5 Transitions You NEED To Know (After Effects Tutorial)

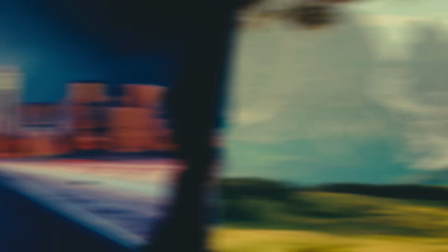(0:00)
It is finally time to talk about transitions, from MagnatesMedia style transitions to ink mats and film burns.
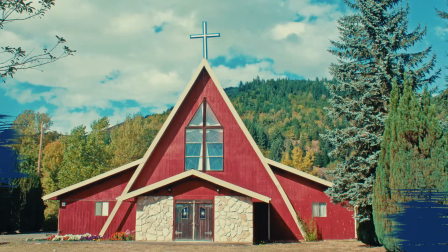(0:05)
Like, I use a whole bunch. There are a lot of different ways to use transitions, and it can be even harder to decide when to use what type of transitions.
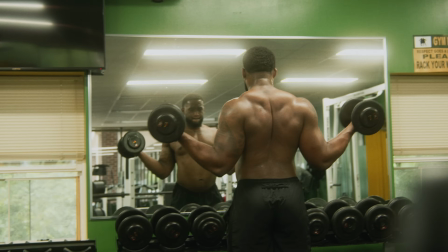(0:11)
Some of the transitions we will be looking at today can be done natively in After Effects with the tools they have in there. Some do require a little bit of overlay stock footage, but luckily we have today's video sponsor Softbox to help us out with that.
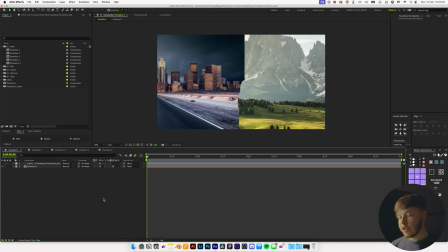(0:22)
In After Effects, I have 5 different composition setups, but we're really looking at 4 different type of transitions, but one of them just has a little bit of a subcategory.
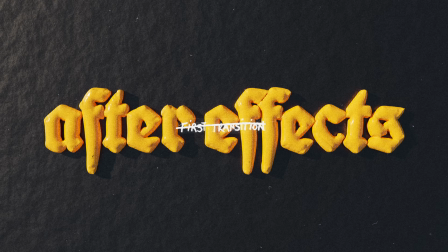(0:31)
But the first one we're going to be taking a look at is the renowned MagnatesMedia style transition. I'd like to classify this as a bit of a panning transition with a foreground element to cover up the cut point, and that is the major thing you want to focus on in using these type of transitions is if it makes sense, because you do need a bit of depth for this to work really well, because if you just have a flat scene, it's not going to sell the effect as well.
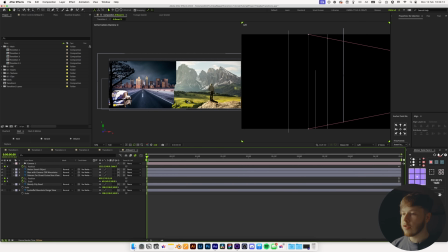(0:56)
In here, I have a little composition setup where I have 2 scenes that cut right in the middle, and in this composition itself, if you are interested in the project file that we're going to be working in today,
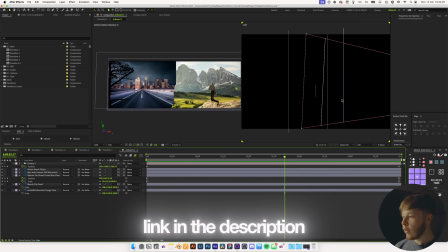(1:05)
you can get it on Patreon. Essentially, it's just a little bit of a camera move here, as you can see, and then we have the car just kind of moving.
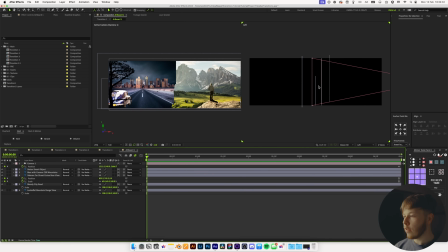(1:11)
Super simple, nothing too crazy. I've just added a little bit of depth in the layers just so we get that tiny bit of parallax as it moves. But the way we are going to transition between these 2 scenes is very simple.
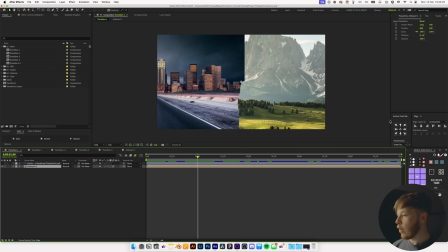(1:22)
If we start with our actual animation of the scene, we can go forward to, let's say, 1 second, and then we can just use, since the composition fills up the whole thing, we can just go over to the right,
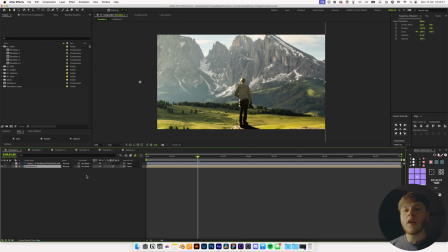(1:31)
and I will say I've just scaled this up a little bit to fit the scenes in there because they're not 1920 by 1080, double that next to each other. What you do here is just create a keyframe with it wherever you want. Go forward a little bit, let's say we go forward 1 second, and then in this case we're just going to move all the way over to the left side,
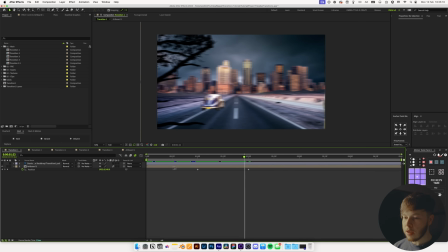(1:49)
and then we have a little pan transition here, and I do have motion blur enabled just because it seems to fit the style.
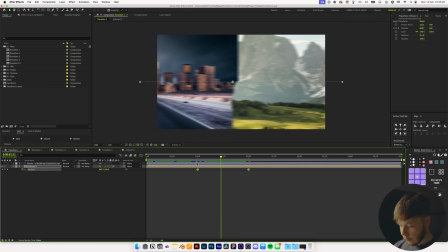(1:55)
But then you can add some easing to it if you hit F9 for the keyframes,
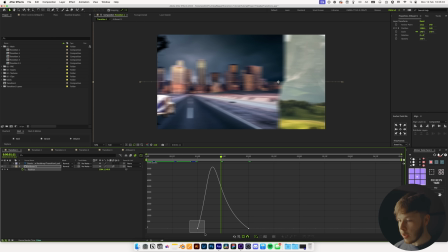(1:59)
and then you can just maybe ease these in a little bit so that on both sides we just get a little bit of pacing in there like that.
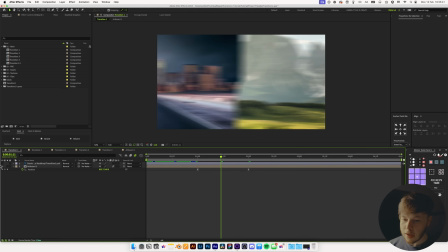(2:06)
And then it's super simple. All you need is a foreground element. So in this case, I have this tree here.
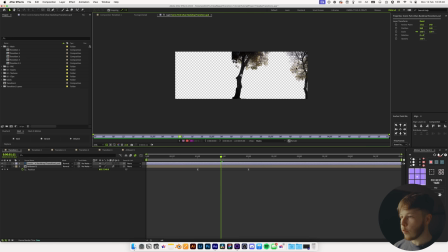(2:10)
If I open that up, you can see it's just a very simple tree each side, and I've just cut out like the middle of it.
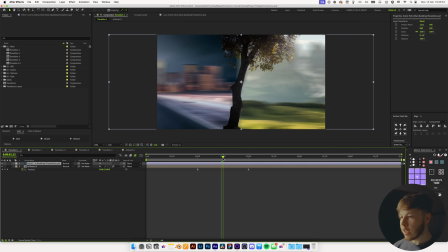(2:16)
You want to make sure that it kind of makes sense for the scene. So we have this nature scene, which is why I picked it, because it kind of fits with that. So all you really want to do in this case, since we have all our animations in this one pre-comp, you just want to take this and you just want to parent it to the artboard.
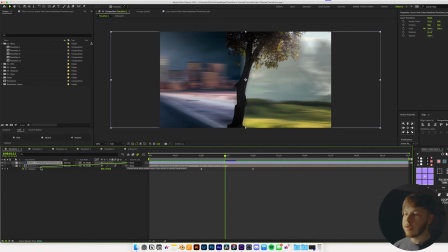(2:31)
You want to make sure you parent it in a position where it makes sense.
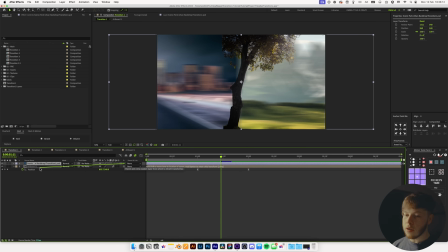(2:34)
So right here you can see the tree is right in the middle of our animation, which is exactly where we want the cut point to be.
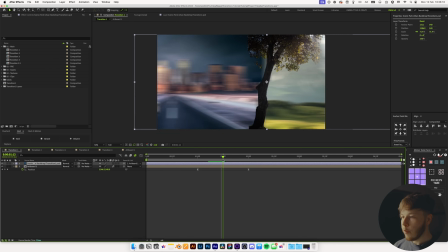(2:40)
So we're just going to link that, and then that will animate it with it. But you can see the scale is a little bit off because the trees aren't big enough.
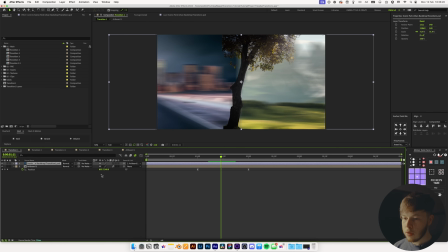(2:47)
So if you go forward, let's say right here where it's in the middle, you can scale that up until it kind of fits.
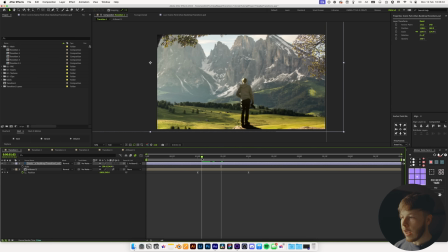(2:53)
You can place it wherever you kind of want until you hide that cut point pretty well. And then just make sure that you get a nice little seamless transition here.
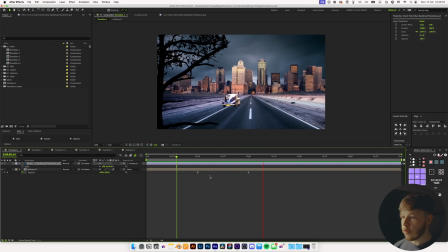(3:01)
And that is pretty much all that goes into a very simple whip pan type thing.
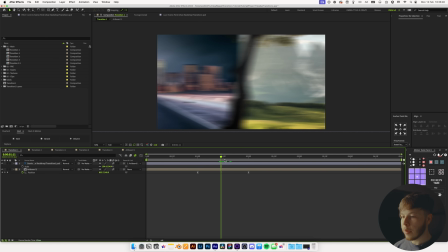(3:06)
And of course, last bit of detail, motion blur to really help it. You might have to play with the position and scale of it just a little bit to get that exact point where you want it.
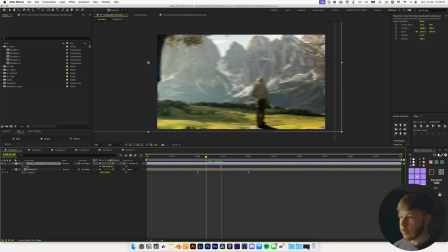(3:14)
And it's really as simple as that. Super efficient in scenes where you have a bit of depth like this one, or even in real world footage where you might see it in movies and ads and whatnot, where you see a little person walking by the front of the camera to match a transition between one and another scene.
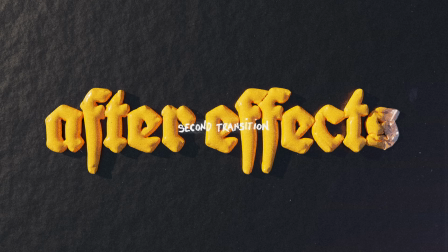(3:30)
Now the second type of transition is using ink mats and brush strokes. And these type of transitions work really well for like more historical pieces or creative pieces because they kind of resemble that type of thing.
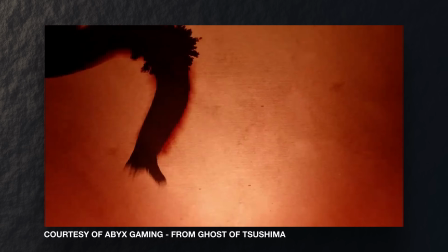(3:41)
So with historical pieces, they would often write with fountain pens or ink.
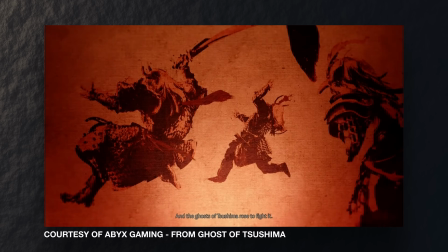(3:45)
So that's why that style really makes sense for that type of material rather than a MagnatesMedia style that's a little bit more refined and digital. And the same with the brush strokes. If you're making a video about something creative like painting, it just makes sense to use brush strokes because it's within that realm. Now we're going to be doing 2 types of transitions. One is revealing elements, kind of like you'd see in Ghost of Tsushima, stuff like that, where they use these overlay elements to reveal certain characters or figures or text. And the second type is a full screen type of transition that you can use to transition from one thing to another thing. Let's first open up this little composition I have set up here, which is super simple.
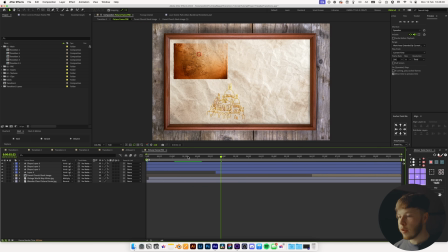(4:20)
It's just this high quality image asset from Softbox, and then I have a couple more assets layered in there. So I have a photo, and I have an illustration of a church or something, and then a map as well. Again, all of these assets are from Softbox, today's video sponsor, so thank you to them. They offer unlimited downloads of diverse and high quality assets at one set subscription price.
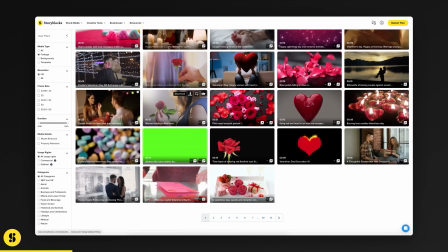(4:41)
Softbox's stock library includes everything you need to create high quality videos,
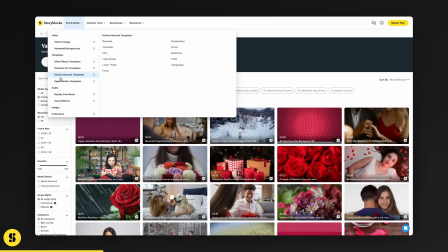(4:45)
from stock footage like we're gonna be using today to illustrations, photos, overlays, templates, pretty much anything you can think of. And for all my fellow DaVinci Resolve editors, Softbox now has you covered with customizable DaVinci Resolve templates,
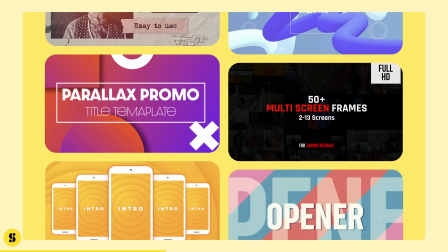(4:56)
which let you create create higher quality videos faster and easier than before.
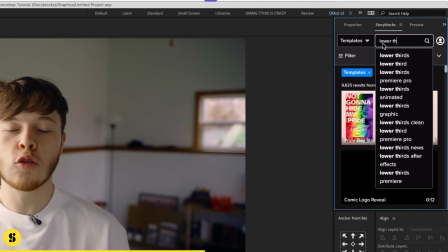(5:00)
If you work in After Effects or Premiere Pro, they also do have a Creative Cloud plugin, which is super helpful since it lets you access their whole library from within the application itself. And we will definitely be taking advantage of that in today's video. It's just such a huge time saver not having to leave the app to go and find whatever you need for your project. Last but not least, I always stress this one because it's so important. Storyblocks has you covered with clear-cut licensing and coverage, and that means that you can focus 100% of your energy on just being creative and not having to worry about your legal rights. Anything you download from Storyblocks is 100% royalty free, and you are covered in perpetuity to the highest level of legal coverage in the industry. So to get started with unlimited stock media downloads at one set price, head to storyblocks.com/Mapal or hit the link in the description.
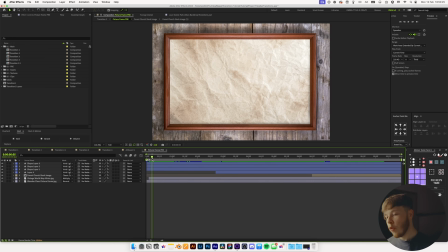(5:43)
But without further ado, let's hop straight back into the tutorial where I have a bunch of these assets that I've gotten from Storyblocks, and we want to review some of these elements very elegantly by using some of these overlay assets,
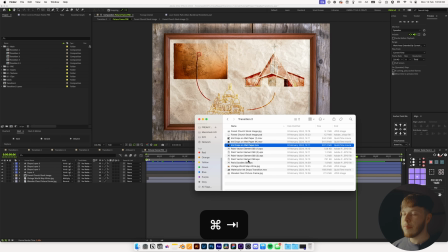(5:56)
more specifically ink mats. And I've found a couple, and the main thing you want to think about when using ink mats is how thick or rich it is.
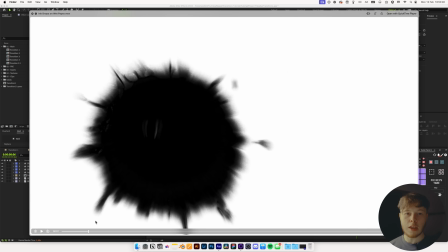(6:04)
So you have very dark elements which will reveal 100% of the image, and then you have those little feathered areas which will reveal less. So the brighter it is, the less it will reveal. So you need, of course, the main bit to be pretty dark,
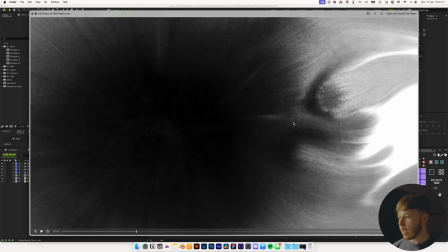(6:18)
but you also want some of that nice feathering to get some of that look that you really want in these type of transitions,
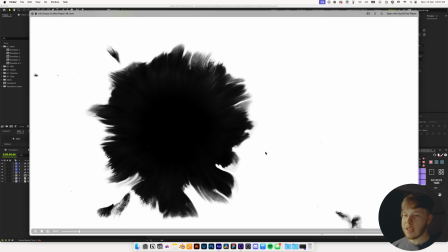(6:24)
just to make it look super smooth and elegant. You also want to pay attention to where the ink drops and how many ink blots you have and what kind of coverage you have,
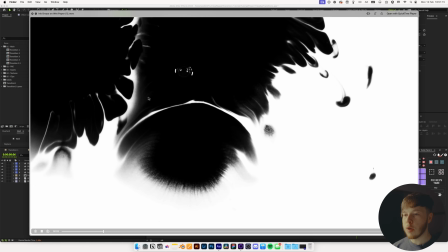(6:32)
like this one where you have it first in the middle and then you have an additional one out on the side,
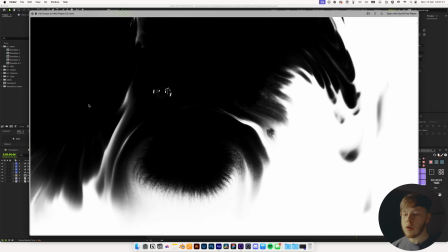(6:36)
which can just look super elegant and a super sick way to review a little bit more and just keep it interesting throughout, so it's not one solid motion.
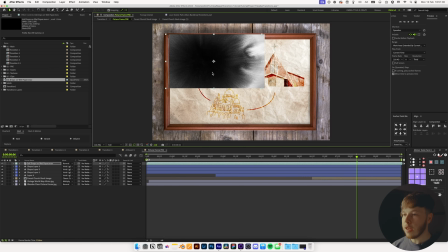(6:44)
But let's drag this first one in and use it for this image up here, and we will take this one and place it right above our world map,
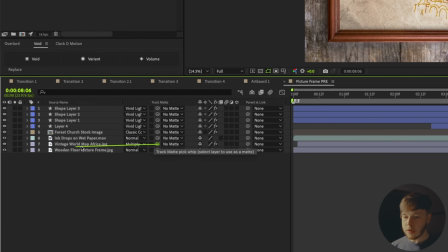(6:51)
and I will take the pick whip right here from the world map and I'll drag it onto the ink drops. And the standard feature of this is using the alpha, so whether it's transparent or not,
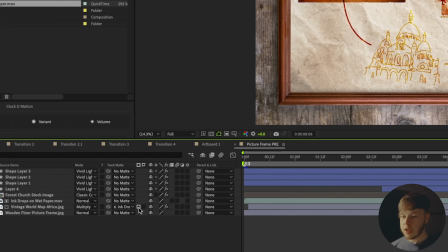(7:00)
to decide where to show what, but we are going to change it to be a luma matte, so it's going to take black or white values.
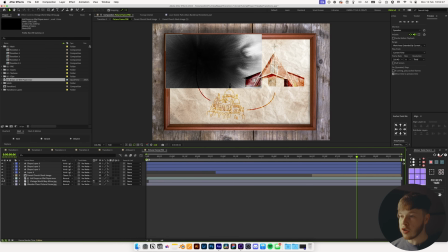(7:06)
And you can see right now, because most of the image is grayish, it's just going to show just a little bit,
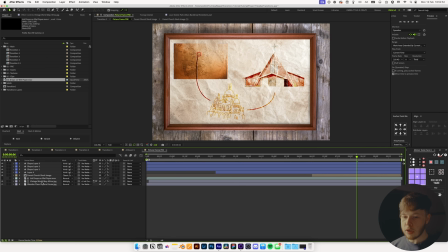(7:11)
and we can invert that so that we see that the darker it is,
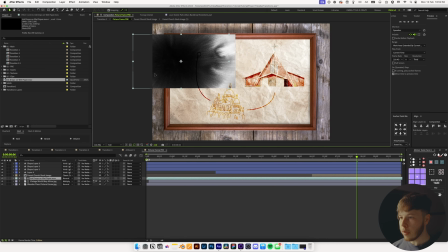(7:16)
the more it's going to show. So if I drag this out to the left a little bit, you can see in the areas where it's white, it's going to show less.
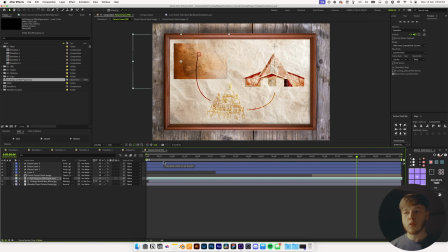(7:22)
And that is typically what you want to use with these, unless you of course have an inverted ink mat. So if we play that back, you can see it's going to reveal, it's going to use that ink mat to drive the transition, and it's going to look super smooth. And I think this looks pretty good. We might drag it up just a little bit earlier, just so it doesn't take that long for it to start, because we do want it to come in a little bit before the circle comes in.
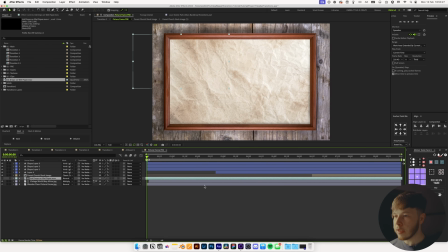(7:41)
Just drag it a little bit to match the pacing of it.
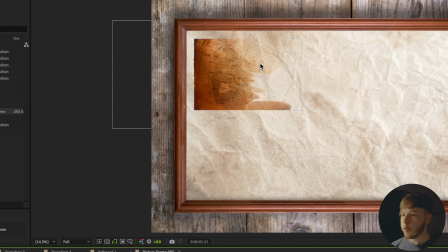(7:44)
And you can see it just looks super nice, just having that flow in and a little bit of that gray area that is going to fade it in ever so slowly.
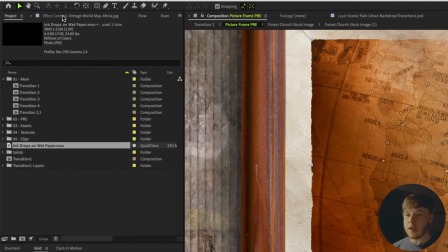(7:51)
You can see I also have a little bit of texture on the edges, and that is just using a rough and edges effect just to get that little bit of more artistic look almost.
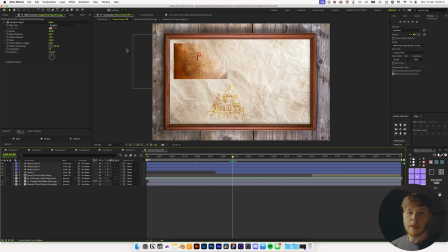(8:00)
And that is pretty much all that goes into this technique, and you can just do it again and again. But let's have a look at the Creative Cloud plugin from Storyblocks because it's super useful.